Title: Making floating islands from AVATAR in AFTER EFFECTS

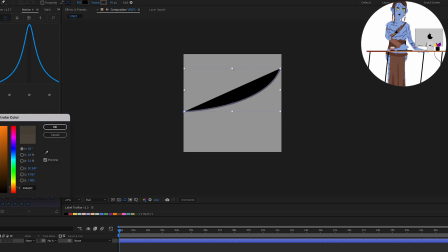Now I'm creating a separate composition for the big vines. They're going to be connecting two of the rocks together. So the two ones sort of in the middle here,
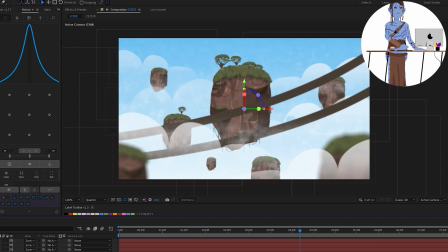those two are going to be having a little bit of a bridge created with these vines connecting them together.
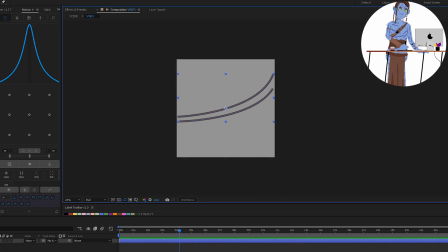And I'm just doing this as in a separate composition to be able to focus on the design process alone, where I have just my branches or my vines at first in the brownish color.
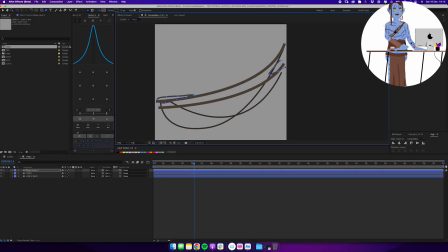Then I'm creating a new layer in the greenish color and drawing some vines hanging down there as well to use the same techniques and use the same style that I've already established and that I've used on my rock and on my tree.
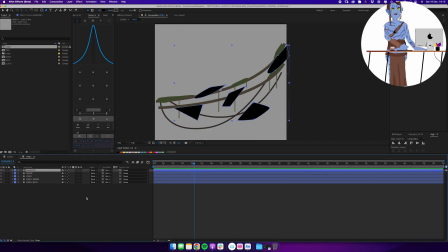I want to make sure that I'm working in the same way in this asset as well, so that everything feels connected and cohesive.
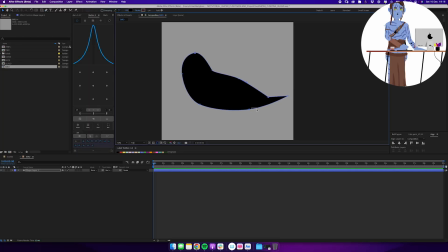So let's make some birds. At this point, it's a bunch of rocks in the sky, but it's hard to judge the scale of everything.
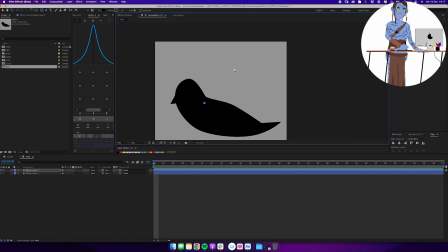And that's where adding some birds into a scene like this can be a very good technique for just
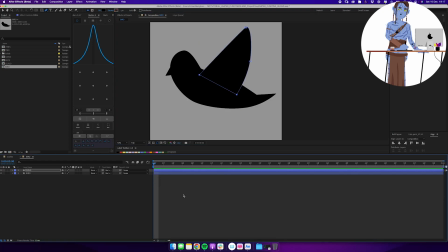establishing how large or how small the thing that we're looking at is, because we don't really have a point of reference as the scene stands right now.
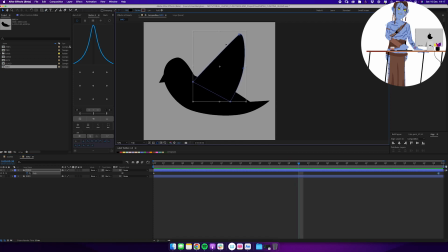So I'm creating a new composition with just a very, very simple bird design.
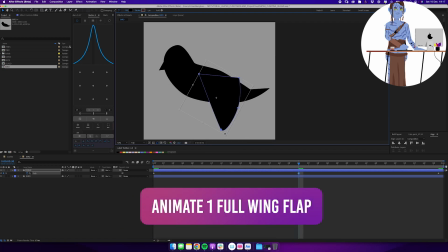It's just a silhouette basically, or a completely black bird. And it's just 1 second long where I'm animating one full wing flap.
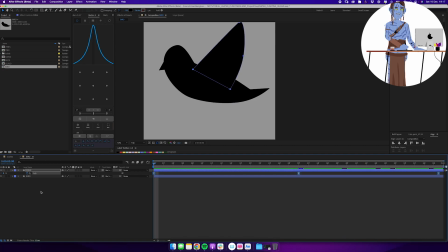So the wings move from the top to the bottom, back to the top. And this will then be looping.
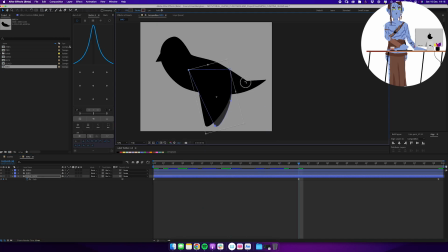So I don't have to worry about animating the birds for 15 seconds. I can just do 1 second.
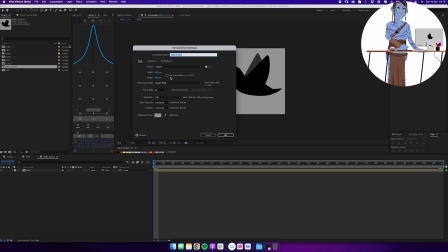And I have my two wings in there. And now I'm creating a new composition, which is going to be my flock of birds.
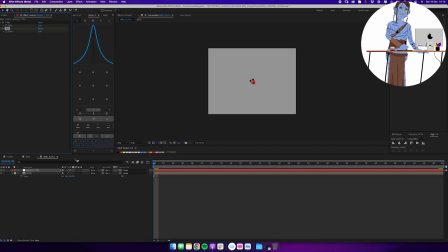So in here I have my bird, and I want to wiggle it a little bit on the position so you don't just have a static bird in the middle.
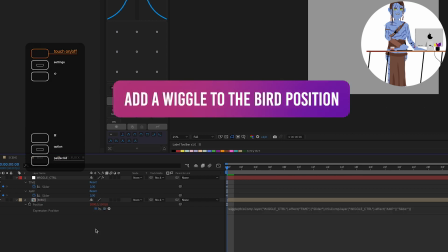So I'm connecting my position to two sliders that allow me to change the wiggling amount.
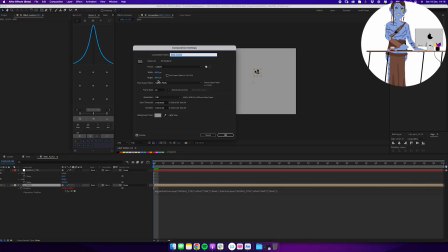And again, if you're not used to working with the wiggle expression or working with expressions in general,
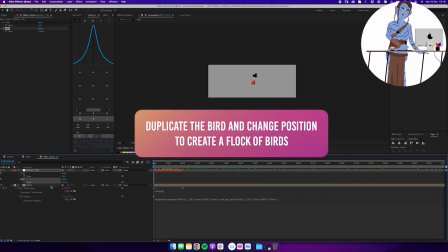I do have an upcoming tutorial based on this kind of stuff. But really what I'm doing is I'm connecting one bird to the wiggle
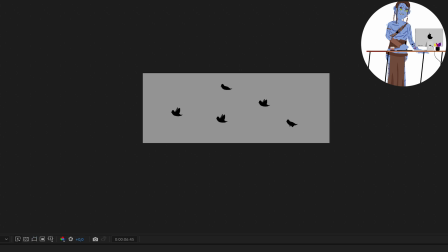sliders that allows me to control how many times per second and how much it wiggles.
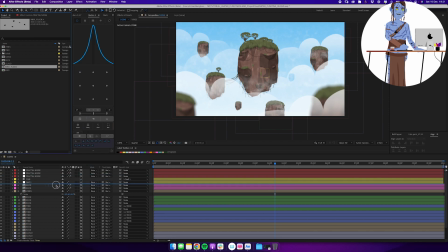I'm then duplicating that bird and just positioning 4 or 5 different ones in the same composition. So I have one collected flock of birds that I can now pull into my scene.
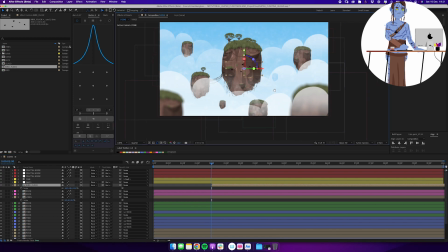And this flock of birds I can just animate as one single composition.
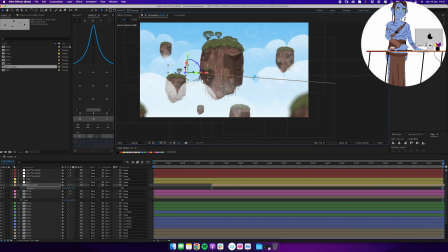So I'm moving it to the right side of the screen, and then moving it to the left side of the screen and having that big block
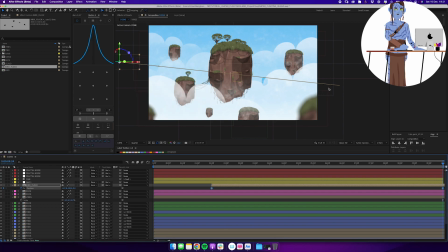of birds just sort of fly across the scene throughout my timeline, just to have a little bit of something happening in here. It also helps us to establish how these rocks are way up in the sky and establish a little bit of the scale.
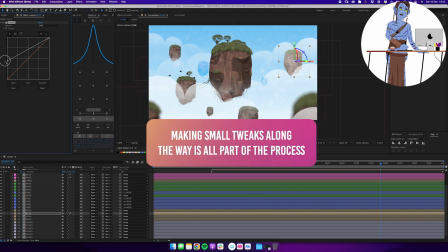So after staring at this for a while, I wanted to blend in my rocks in the background a little bit more to the atmosphere.
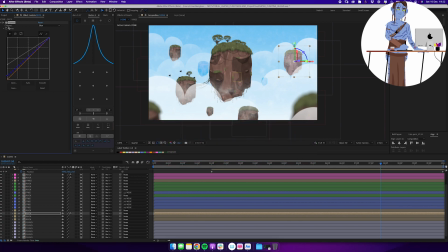And I'm doing that by using a curves effect like this.
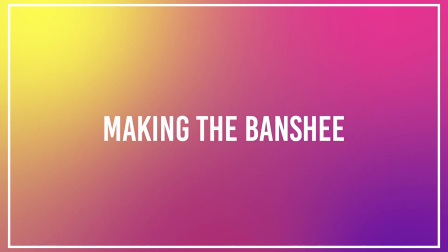Let's go ahead and make the banshee, as it's apparently called.
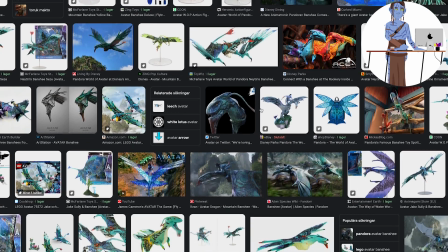After some Googling, I was able to find a couple images of this thing, and I'm just going to be doing a super simple version of this.
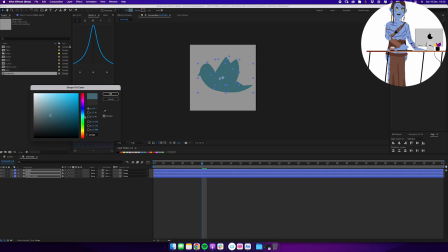So I'm taking my bird composition, duplicating that, and here I'm just taking the shapes that I've already drawn and
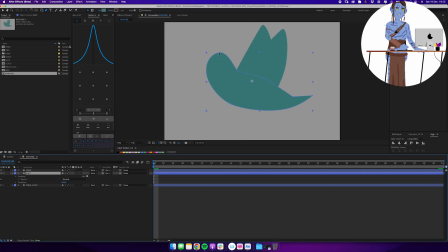changing them up a little bit to make it look closer to that little banshee dude
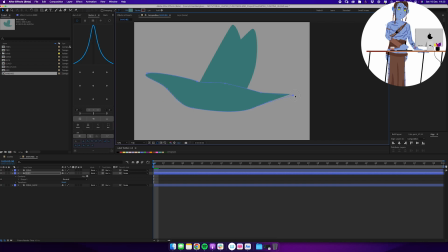that the Avatar people came up with for the movie. So I'm just changing the shape.
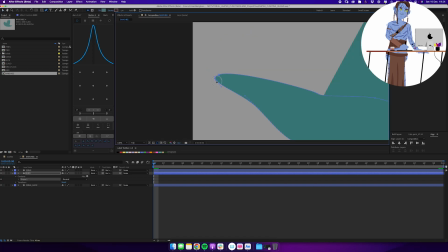This is just a shape layer where I'm just adding points, and I'm changing the Bezier curves and moving things around to sort of resemble the silhouette of that banshee.
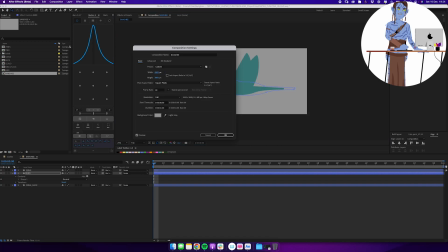Sort of. This thing is going to end up being even more tiny than the birds and the trees, so I'm not really spending a whole lot of time on this.
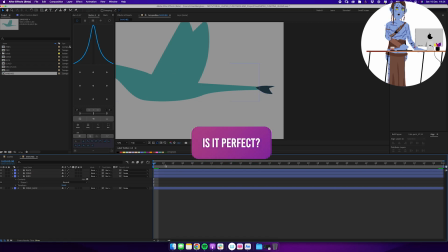But that's kind of the whole thing. Is it perfect? No, not really. Does it have to be? No, not really.
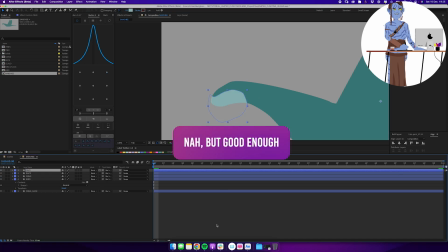It's going to be way in the background, but it does add a little bit of more something happening to our scene.
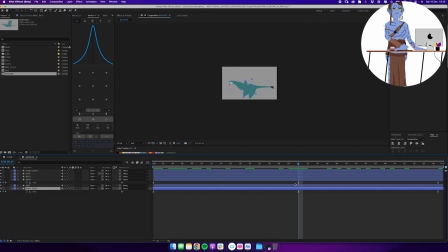And I mean, it is a thing created in the Avatar universe, so I guess it's more Avatar street cred than just adding some birds in there.
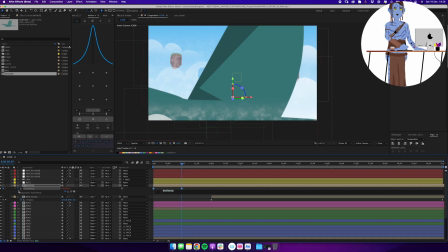So I'm putting in my banshee, and I'm just scaling it down
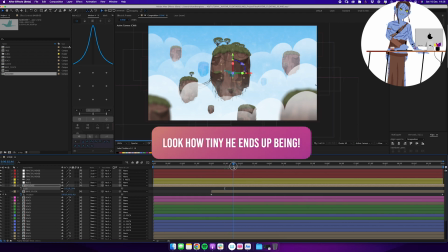and pushing it way back in the background, because I don't really want to have this guy center stage.
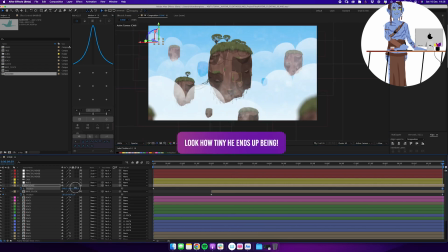The focus is on the floating islands. That is the cool thing that I wanted to recreate, and I'm just adding this guy in there too.
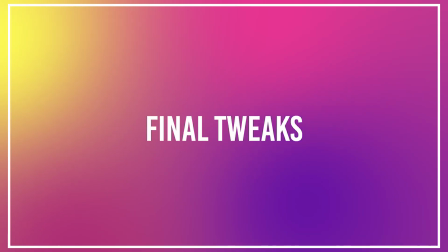And at this stage, we kind of have everything that we want in place. Just time to make some final tweaks here and there, and nothing new,
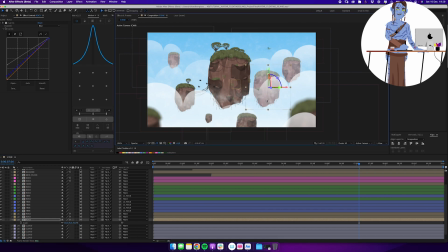nothing groundbreaking happening at this stage, but I think it's just interesting to see. Again, this is sped up footage, so just sort of showing you what I'm doing when I'm tinkering around, because this is the part of the process that could be 5 minutes or could be 5 hours,
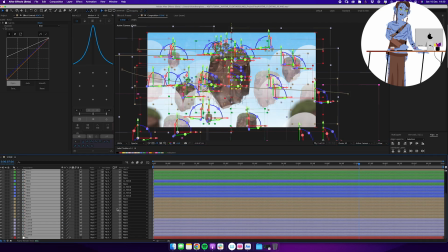because it's really up to you and how much time you want to spend on it.
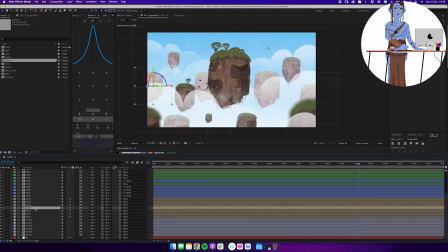After I had been staring at this for a while, I started to think that all of the rocks looked the same.
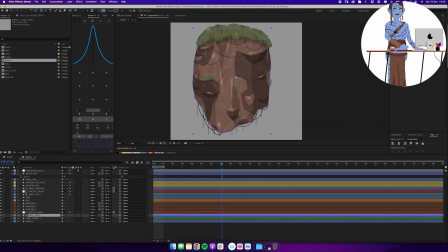So I just duplicated that composition, created one called Rock 2, and I'm going to be replacing a few of them in the scene with Rock 2 instead of my original rock composition.
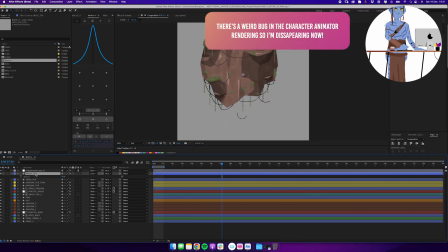And I'm just moving the shapes around a little bit here and there.
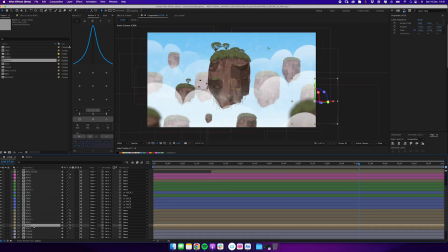So now you can see a few of them are sort of not as tall as the main guy in the middle. And that, again, just brings a little bit of diversity to the whole thing. And I can just add a waterfall in there as well to,
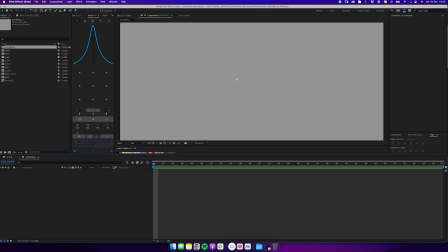again, add one final push of something that we want to put in there. But I keep saying final thing and final change. That's really the thing that you learn over time when doing this, is that yes, you could spend an eternity working on this thing.
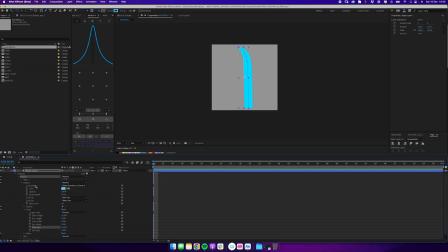But a waterfall is nice because that is also one of those very recognizable, cool fantasy things. We've all seen a bunch of tiny waterfalls here and there in Lord of the Rings and similar things that also acts as a great indicator of scale.
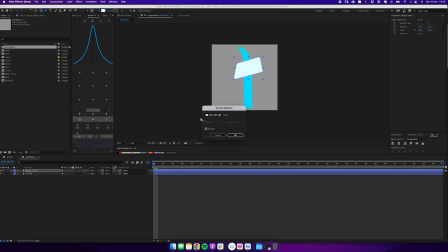And that's why it works so well in a concept like this, where you have a big floating rock. You don't really know if it's a floating pebble or if it's a
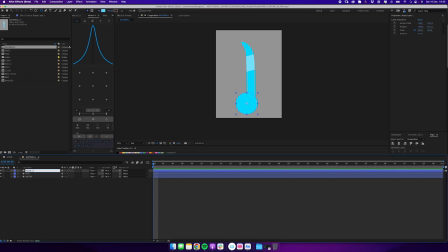gigantic floating rock in the sky until you start to add some of these elements in there to establish the scale of everything. And in here, I'm just using a simple,
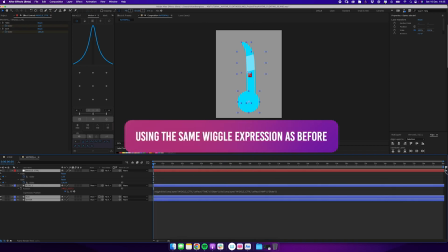just hand-drawn shape and then a circle at the bottom that's going to be sort of acting as foam connected to the wiggle sliders.
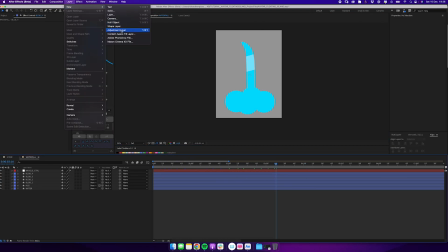The balls at the bottom are mainly, or pretty much not really going to be included because of the feather that I'm going to add to this later on,
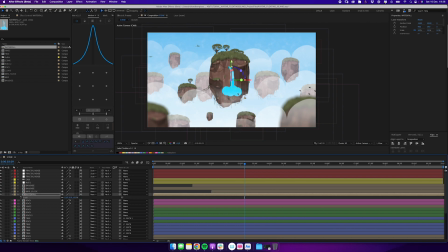but it's going to be fading off into the distance where you get a little bit of a hint of those shapes in there.
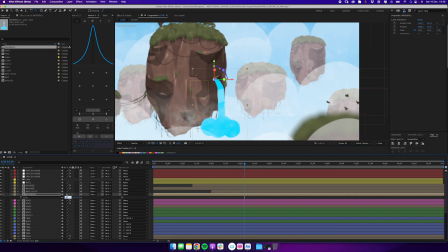So it doesn't hurt to add that, but you should be aware of how is this thing going to be used in my final scene and how much of it am I actually going to be seeing, to sort of gauge what is worth spending your time on and what can you simplify.
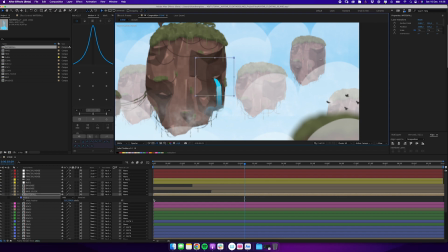Like the banshee in the background, do I need to add all of the tiny details to that thing?
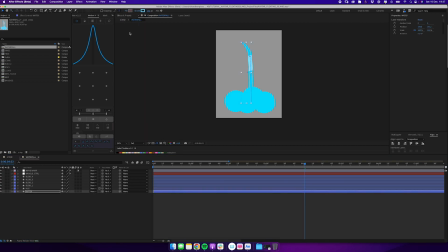Not really. And same thing for the waterfall. It doesn't have to be the most advanced particle system.
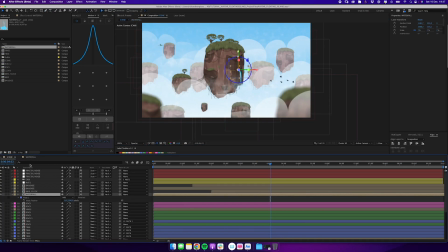I'm just using a very simple shape layer approach and adding a little bit of wiggle and that kind of stuff to just have it looking like water is flowing out.
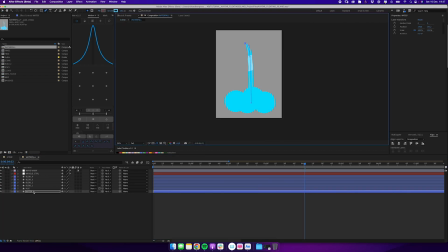And then there's a wave warp on top of it just to give that little bit of wavy, watery motion.
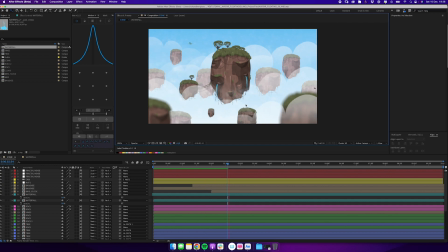And that's kind of it. And that's pretty much it. Let's have a look at the final thing.
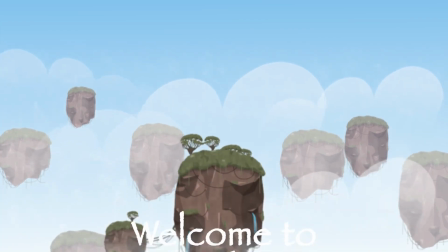Welcome to Pandora. Dun dun dun dun dun dun.